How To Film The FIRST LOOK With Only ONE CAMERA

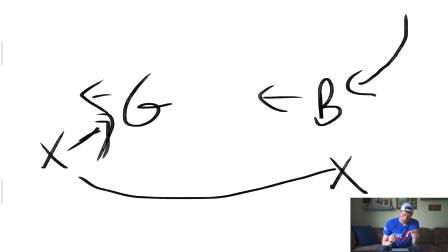3:37 So I make sure that get this shot right here and make sure that I get the shot of you know the bride in the background being ready and I'm like hey wait wait hold up I need to make sure that I get here so that when he turns around I have a great shot of his reaction the reason why that's the most important is because this is the first time he has seen her in her dress
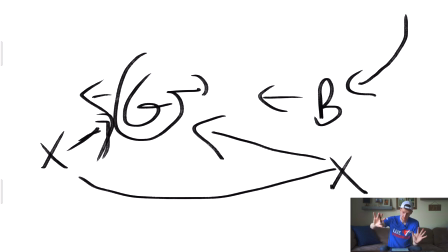3:56 he hasn't been allowed to see her in her dress at all hasn't been allowed to see the dress at all whatsoever on her or not so this is kind of a big moment she's excited for it he's excited for it so I want to make sure that initial reaction I make sure I have a good shot of the groom I've missed that many times so now I want to make sure that I am in the right position to get his face
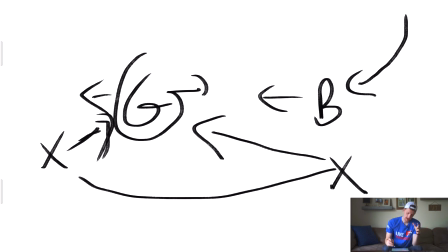4:16 after he turns around but then after that after that initial reaction when he's looking at her I want to make sure that I am getting both of their reactions because this is the first time she's seen him too so I'm gonna make sure I can kind of get over here and shoot at
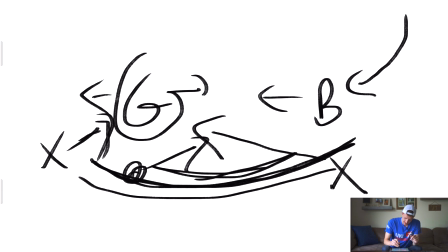4:30 the bride and then the middle to kind of get them together because at some point here they're going to be together. They're going to either meet in the middle or they're already going to be together if she tapped him on the shoulder for him to turn.
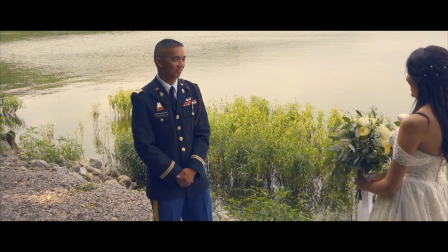4:41 But just make sure that you have that clear shot of the groom's face groom's reaction and not just like the back of his head.
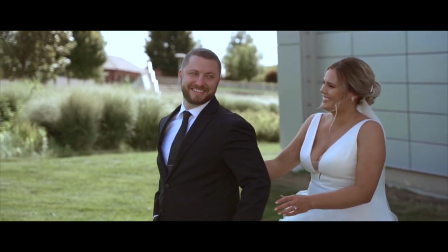4:47 The second best thing I would say is to have them both as he turns around both of their profiles so you can see both of their reactions a little bit.
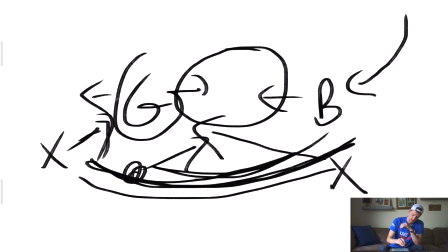4:54 But for me I think the groom's initial reaction is the most important. And then you can kind of go side to side along this 180 degree line over here just make sure that you're
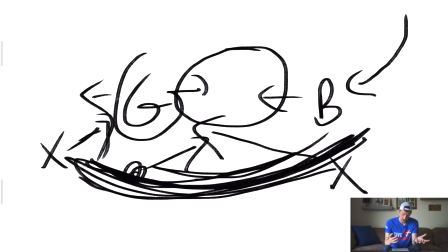5:03 cognizant of the photographers as well because if there's one photographer or two photographers you need to make sure that you're communicating if you're going to be going back and forth in here they play r2 there might be photographer here photographer here shooting in opposite directions
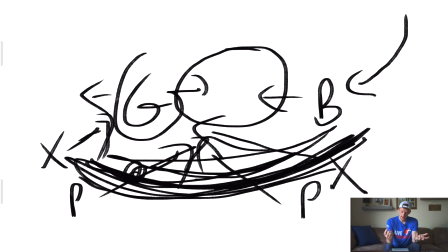5:17 so you want to make sure that you're not getting in their way that's one thing too if you have two cameras or a second videographer makes it easier to get both reactions but because you're shooting with one camera you kind of have that limitation on having to kind of pick and choose which shot is the best and most appropriate at that time.
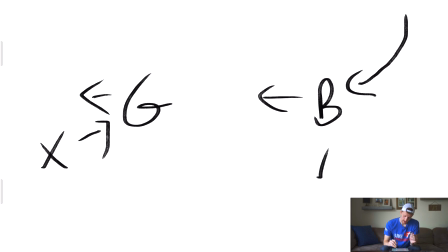5:34 Now backing up a little bit with that scenario I like to be here so I can see the groom's reaction. You might also want to be a little bit back here as well to get an over the shoulder of the bride. That might be a good shot too but just make sure that if she goes all the way up to him and then he turns around that the bride isn't like blocking the groom's face or reaction.
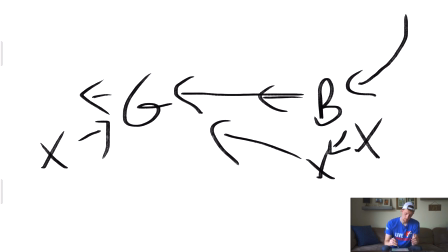5:54 So you want to make sure that you may be a little off to the side a bit more so that you can see his face and you don't miss that. If they really are close together in here getting more profile might just be what you need to do because they're so close but
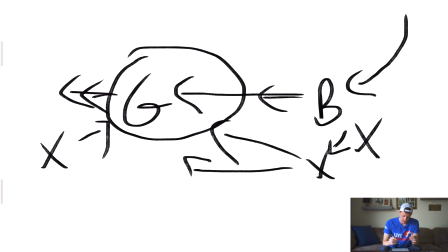6:09 he'll probably back up once they kind of see each other for a sec so he can see her dress so he can kind of look at it and take it in and she might do a twirl or something and that's a great shot to kind of get over the shoulder of the bride and then a shot of the groomer's face when he's like wow that's really pretty dress.
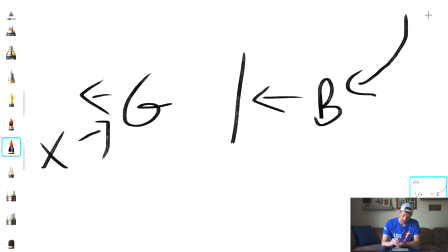6:27 Now here's another scenario that is pretty common is if the bride is chilling on the top of some stairs.
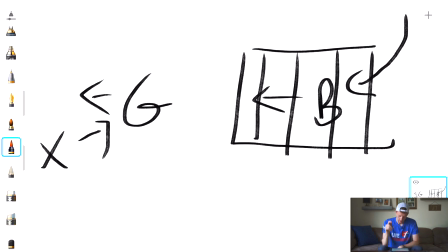6:35 No, she's not in jail. She's at the top of stairs. I'm not an artist. So in that case, same thing. I have the shot of the groom and then I have an out of focus or maybe in focus shot of the bride. Maybe get both of them. I've switched it up before.
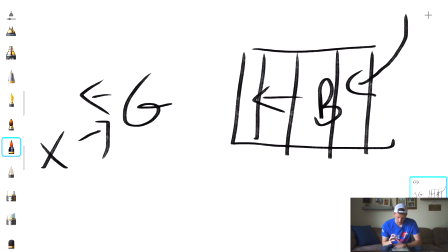6:49 But then if you want to get the groom's reaction, it's typically pretty tight quarters where there are stairs now it might be a wide open expanse which would be great but if she's either going to come all the way down or stay up there while he turns around looks up at her I
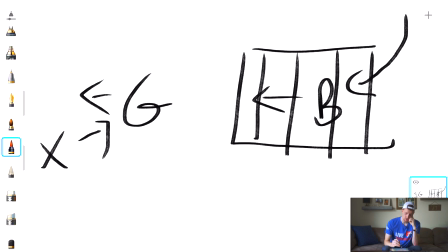7:04 still want to be able to get his reaction so before he turns around I want to make sure I say hey wait up I run up the stairs I get right here there's probably going to be a photographer up here too if there's two photographers one up here maybe one at the bottom
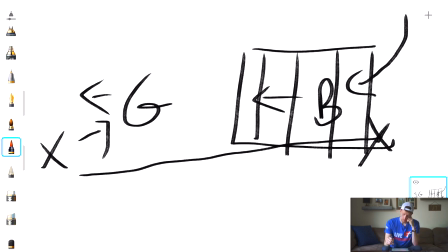7:18 of the stairs or just one they're probably going of being up there with you as well because I want to be up here to get over her shoulder and get the groom's reaction especially if she's not going to go all the way down to him and tap his shoulder but as is common
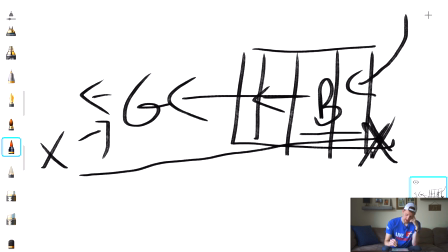7:32 if she does go all the way down there you can kind of follow a little bit down the stairs and then as he turns get his reaction and then you can kind of do that 180 now I just want to make sure I can kind of get everything on the screen here for
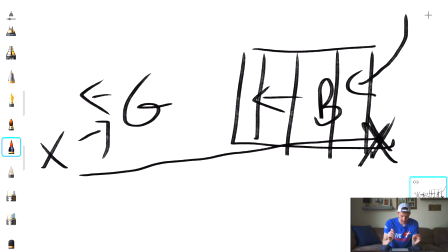7:49 you to see But it might look like that you're really really really close to the bride and groom. That is not necessarily what you want So if we back up here when the bride and groom come together
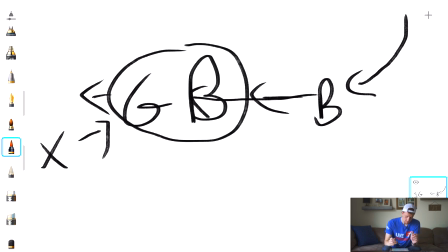7:59 Right here, and they're right here, and they're talking and they're getting to see each other for the first time You don't want to be right up in their face Because they're having personal conversations
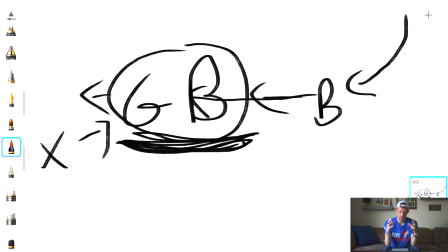8:12 with each other first time they've seen each other really personal special intimate moment for them. You want to be capturing it but you don't want to be in their face because that might make them uncomfortable because they're not just posing for photos or you know a video shot or anything like that.
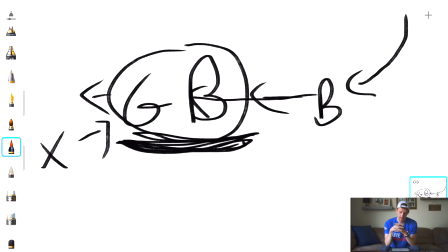8:28 They are relating with each other at that time so that's way different than being in their face to have them kiss during a video shot or something. So make sure that you're giving them distance once they have come together and he's looking at her in her dress and they're talking just capture
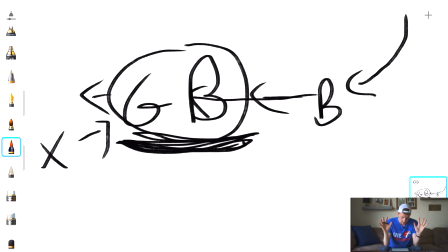8:46 it but stay out of their face let them have their moment and then even after you get some shots and get everything that you need let them just keep talking those kind of shots are great anyways but they give them some time don't just say like okay done we got to go next
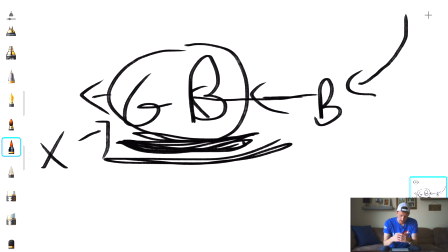9:02 thing let them just be together and then if they turn to you and be like okay we're good that usually means you're good to go to move on to the next thing i hope that was helpful maybe gave you some options on how to best shoot the first look with one camera by yourself if you have any questions feel free to let me know in the comments below we'd love to hear from you or if you have anything you'd like to add maybe other ways that you shoot first looks maybe other tips that you've learned please go ahead and add those in the comments below and if you're new here consider subscribing i have a lot more videos just like this on the channel on wedding filmmaking video creation all that stuff so you're into that consider subscribing would love to have you here thank you so much for watching everybody see you in the next video.